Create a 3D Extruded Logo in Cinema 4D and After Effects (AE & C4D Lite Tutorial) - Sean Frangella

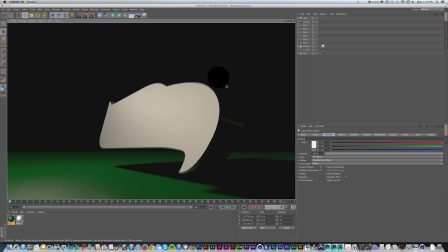And we're getting a shadow, and we're getting a little bit of color in here. So let's pop back out.
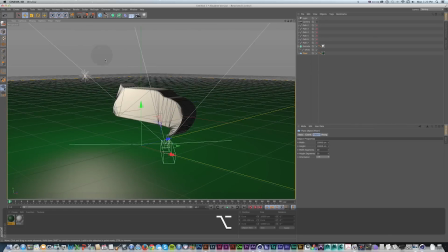I'll move my floor down a little. And this would probably be a good time too to just turn this grid off, because we have our floor, we have our object, we don't really need to see this. So I'm going to filter, grid, and just get rid of that for now. So I have my one light.
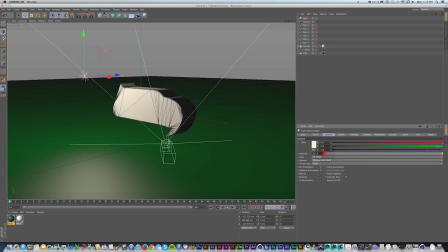I'll turn down the brightness a little, and basically what I want to do is set up basic 3-point lighting. So I have this, I'll call this my key light.
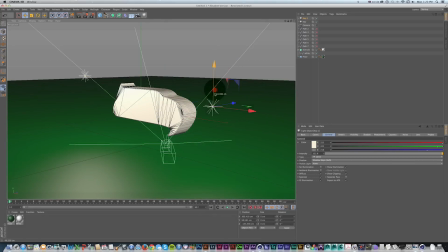I'll copy paste that, move it over here, maybe down a little, turn the brightness down,
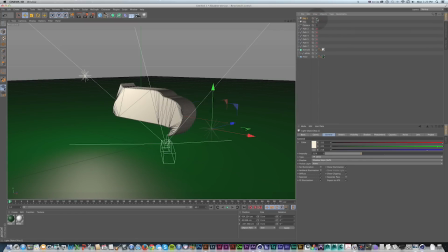and this can be my fill light, so we're getting some more visibility on those edges, but still with our main light coming from over here. And then I'm just going to copy paste this again,
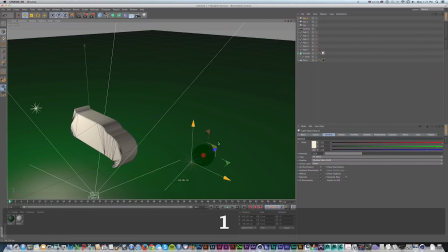move it kind of in the back and turn it really more subtle, just kind of over here a bit,
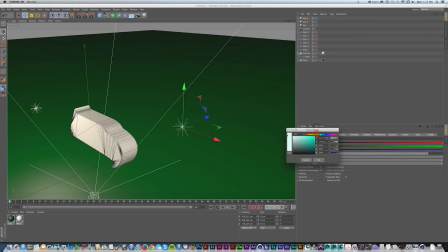and make it a little light blue. And again, you could play with different colors. This is just something that I found that works pretty well.
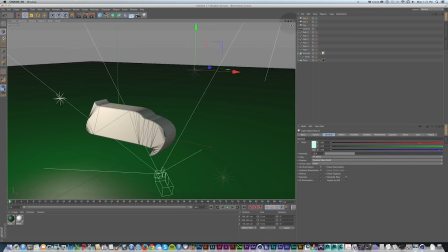Take down the intensity, kind of line it up. And I could use my views, but I'm just kind of doing this all in this one view for now.
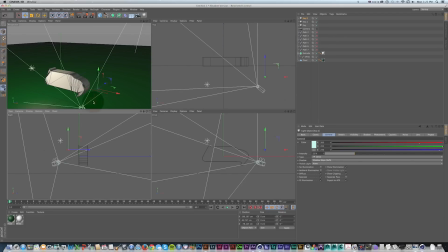To line it up behind this extrude.
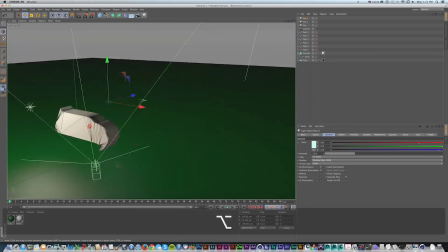And this will be our rim light. So we'll just get a little bit of edge light on the top of that extruded logo.
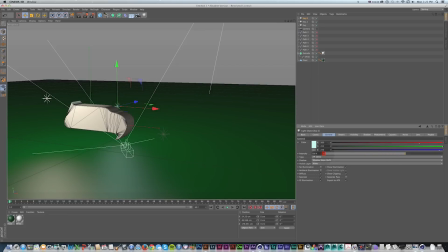Turn that up a little bit. And I'm going to take the shadows off of that just because I don't need that for shadows, just to kind of edge out this extrude. So now, and like you would do in film, I can first rename these. So key, fill, rim light. And I like my camera at the top, then my light, so I'm just going to move these around a little.
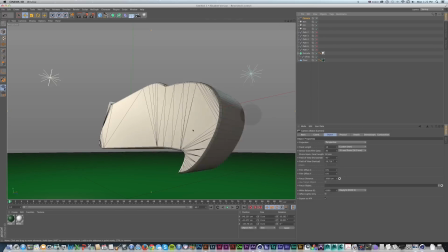I can audition these on and off to see how this is affecting the object.
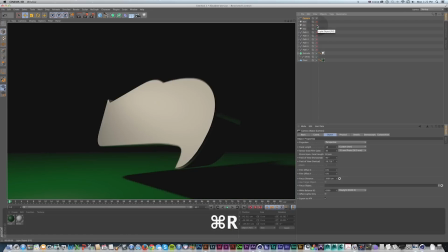So if I just have my key on, render, it's getting our main object, our fill light,
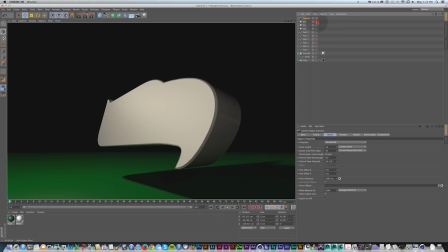filling in that object a bit, and then our rim light is just adding a little highlight here, which is nice. And I'm going to go back into my material for this and just add a little bit
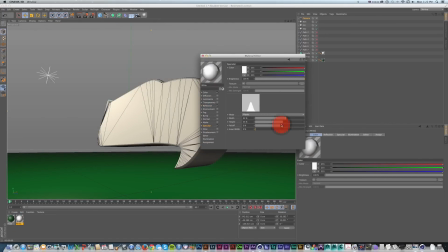of higher specularity, just to kind of increase that little highlight. We can see as we change our specular in our texture. We're changing that little fake highlight that's being added by the light. So good little thing to play around with for that highlight.
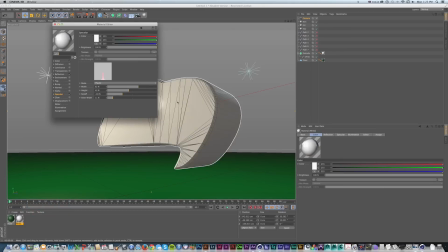So again, I'll quickly render it. That's a little too much. Tone that down a little.
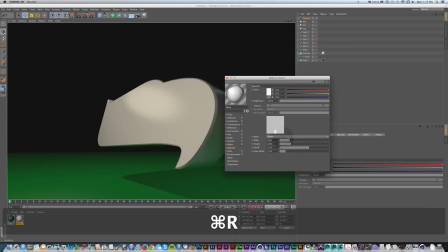And just to get a little bit of softness in the middle there.
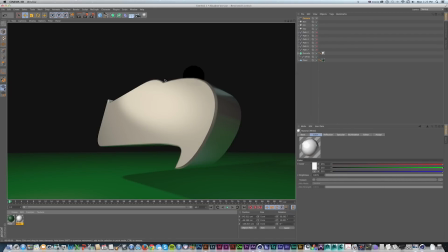Good. So now what I want to do is add a bunch more extrudes to each of these paths. So we have our main extrude. This is our white. We set up our lights and camera and our floor, so we're getting our shadows. And I have all of these other paths that I'll drag down here just to keep organized that I want to do kind of the same thing. And that's the nice thing about working in Cinema 4D is after we've made this extrude object, we turn it off, we can see it's still just the line.
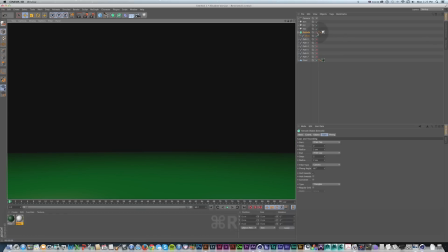If we rendered that line, it's not going to show up. But all the extrude properties are within this. So I could copy paste this and then replace this spline with the other paths. But right now they're all just path 2, 3, 4, 5, 6, 7.
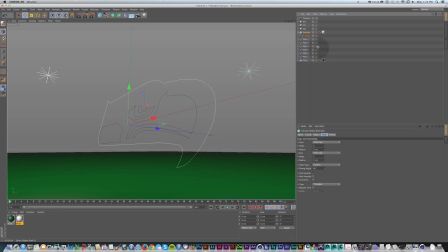So I want to rename these first based on what I know that they are and how I'm going to want to organize it.
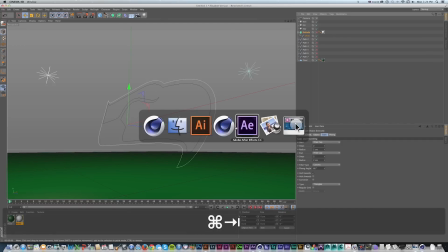So this is my second path, and if I go over to Illustrator, I can see that that's this blue, so I'll just call this blue.